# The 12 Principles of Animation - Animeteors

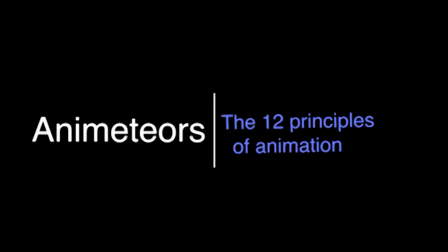1s
The 12 principles of animation were defined by animators of Disney as a guide for making animation abide by the laws of physics concerning space, time, mass, gravity, and energy. The 12 principles work together to create a realistic and engaging performance.
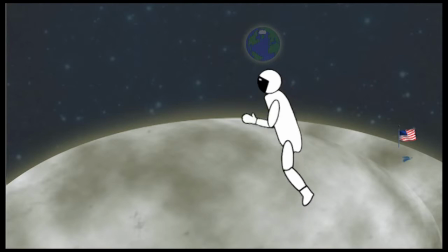22s
Straight ahead action and pose to pose. Animation is a series of still images put into a sequence.
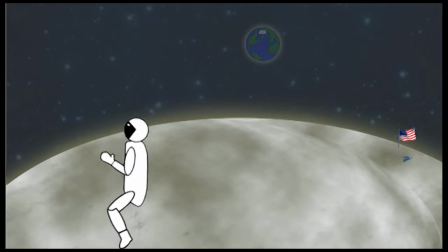29s
Straight ahead action and pose to pose are the methods for drawing that sequence.
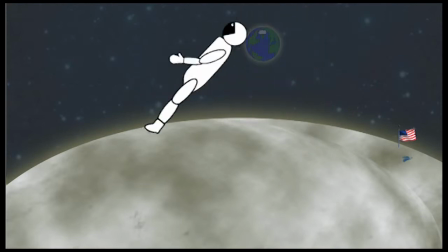33s
Straight ahead action is to draw each individual still image for a fluent appearance used in action scenes. However, without planning, the animator can use too many or too few images, so have incorrect timing.
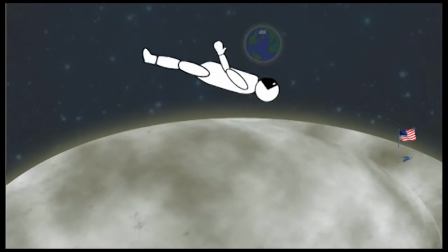46s
In contrast, pose to pose is to draw still images of key moments throughout the whole sequence, then return to fill in the spaces.
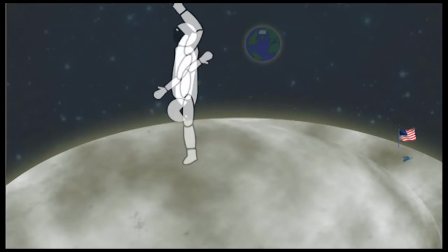54s
This creates a controlled composition and helps to ensure correct timing, but gives an unnatural stage look to the animation.
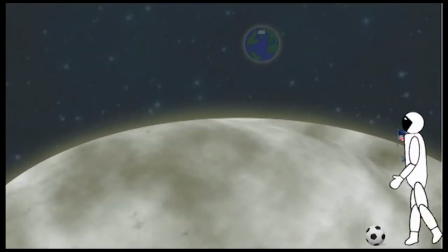68s
Timing. Timing is the expected believable duration of an action. A slow, smooth animation is created by including lots of still images in the sequence, while having fewer images ensures a faster pace. The two types of timing are physical timing and theatrical timing. Physical timing concerns the world's law of gravity, mass and weight,
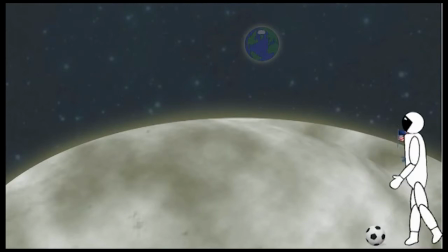87s
while theatrical timing is for emotional reactions and displays of the character's personality. Slow in, slow out.
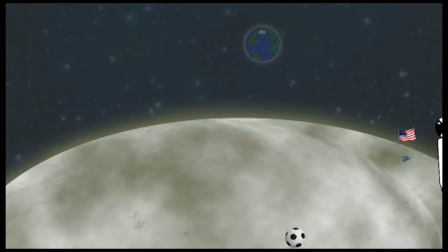99s
Slow in and slow out is also known as ease in and ease out, and refers to how a movement naturally takes time to get started or stop. Slow in is the acceleration at the start of an action, while slow out is the reduction of speed as the act stops.
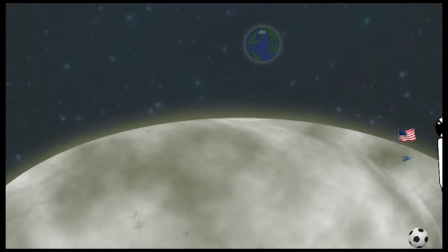114s
Slow in and slow out is created by including more still images at the beginning and end of an action.
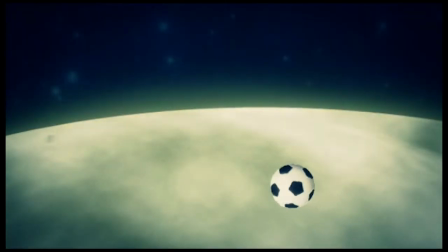128s
Staging. Staging directs the attention of the audience to a certain subject of the scene.
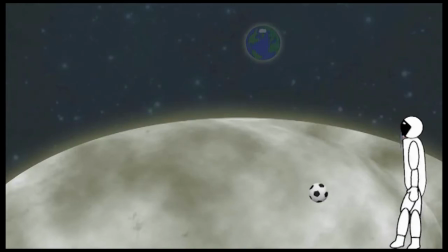133s
Focus can be guided by changes in the composition, camera angles, motions, lighting, or sound.
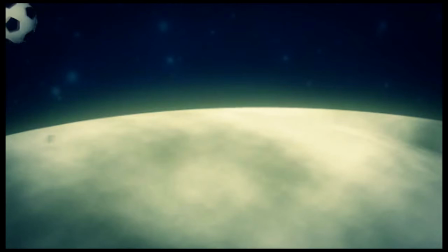140s
This makes the subject stand out from the background, so the audience does not miss the next important action. Every scene should contribute to the continuing story.
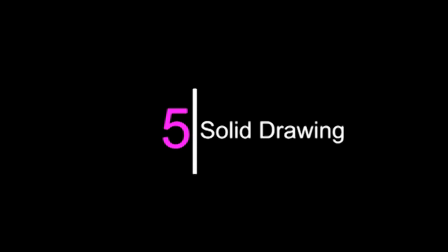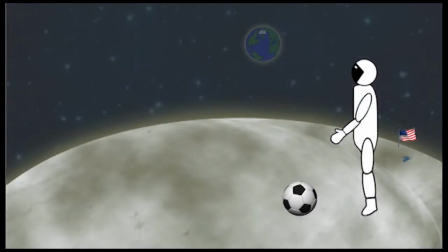157s
Solid drawing. Solid drawing skill forms the sketches, colours and movements of the animation to accurately draw aspects of reality.
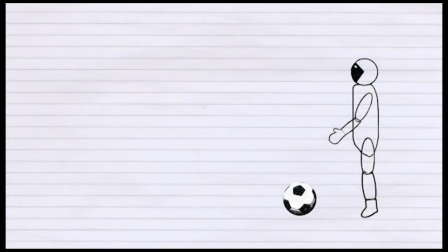166s
Animation artists consider the 3D world, such as proportion, anatomy, balance and lighting. Solid drawing can thus make 2D images appear to have volume and life.
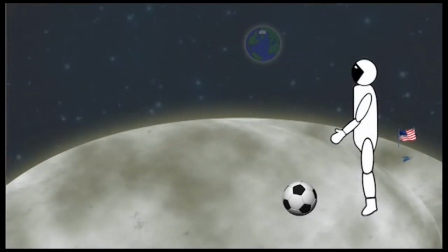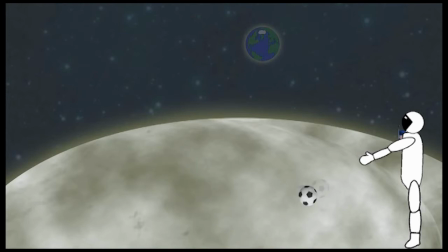187s
Arcs. Arcs form the rounded trajectories of nearly all natural actions, from blinks to kicks. An organic body structure follows arcs, which can create smooth and flowing motions. Alternatively, mechanical objects follow straight lines, giving the impression of directness.
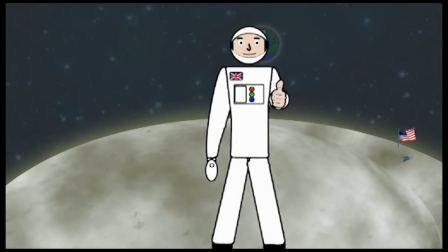209s
Appeal. The appeal of character is how interesting they are to the audience. This charisma is created by a character having personality and importance within the story, especially when enhanced by quirks and idiosyncrasies to develop realism.
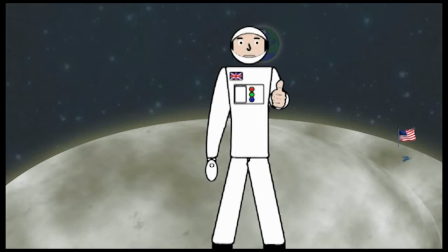224s
It does not matter if the character is a protagonist or villain, for either can have appeal.
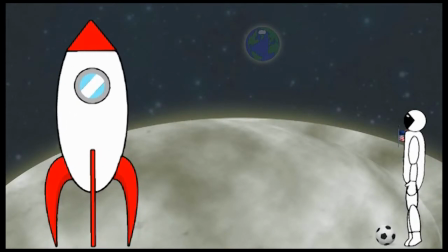235s
Secondary motion. Secondary motion is a supporting action to the main movement. The secondary motion can be caused by the primary action and is meant to add detail to the scene without distraction from the primary focus.